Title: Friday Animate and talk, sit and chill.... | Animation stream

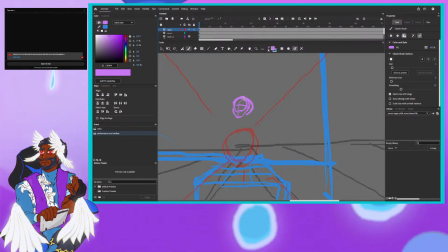[9:46]
Now because Dante is a child, I'm actually going to have to keep him soft looking. Or like soft adjacent looking. So he's actually going to end up being about 5 head heights tall.
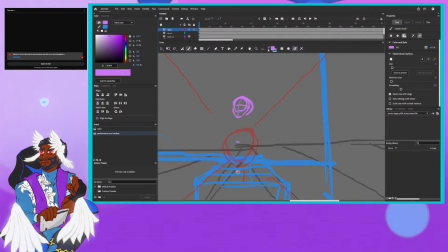[10:06]
3, 4, and
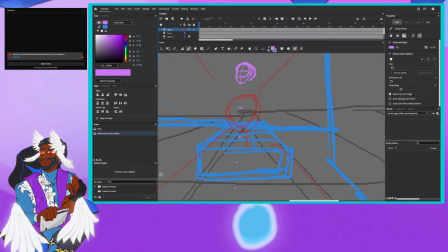[10:22]
5. Because I believe that most adult models, they're about wait, let me actually check that again. Because at least how I draw adults, they usually tend to be about one, two,
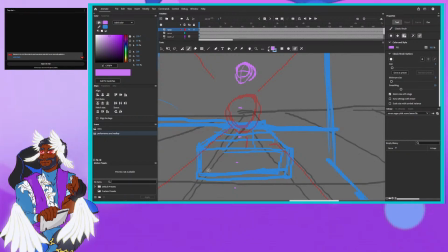[10:44]
three, four, five, about six head height. So I'm actually gonna have to compress things a little bit.
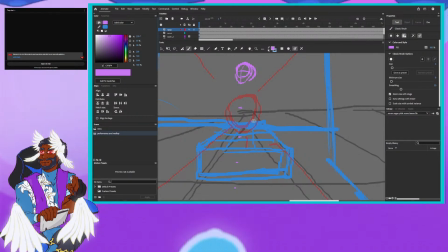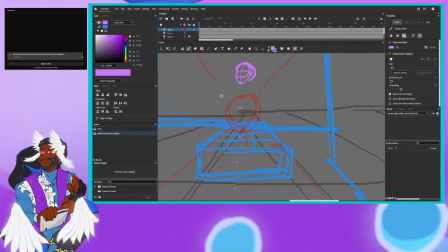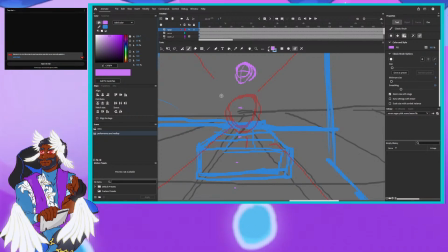[11:16]
Now, as for the body, if he's a child, that means that his body is actually going to end up being about 1.5 head heights, head width long instead of two. So that's going to be one.
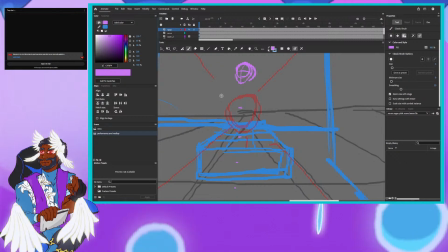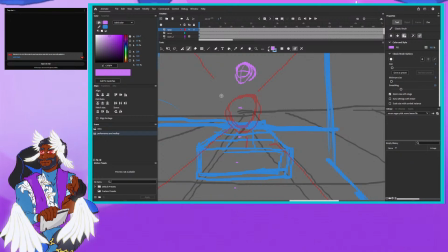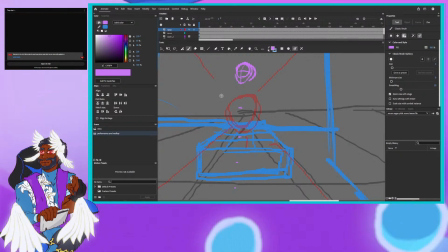[11:43]
I'm going to say about
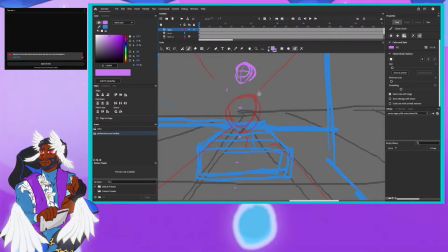[11:47]
this long. His sternum can still be about the same height, but everything past the sternum is going to have to be pushed up a little bit. Because he's short, he's a kid.
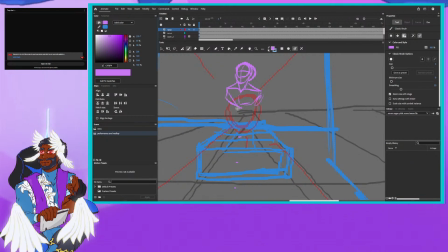So the belly button is going to be about
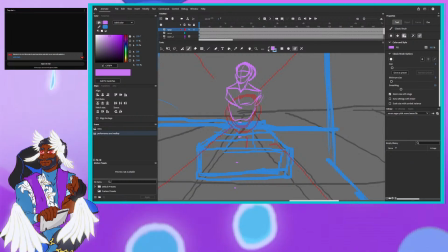[12:21]
this.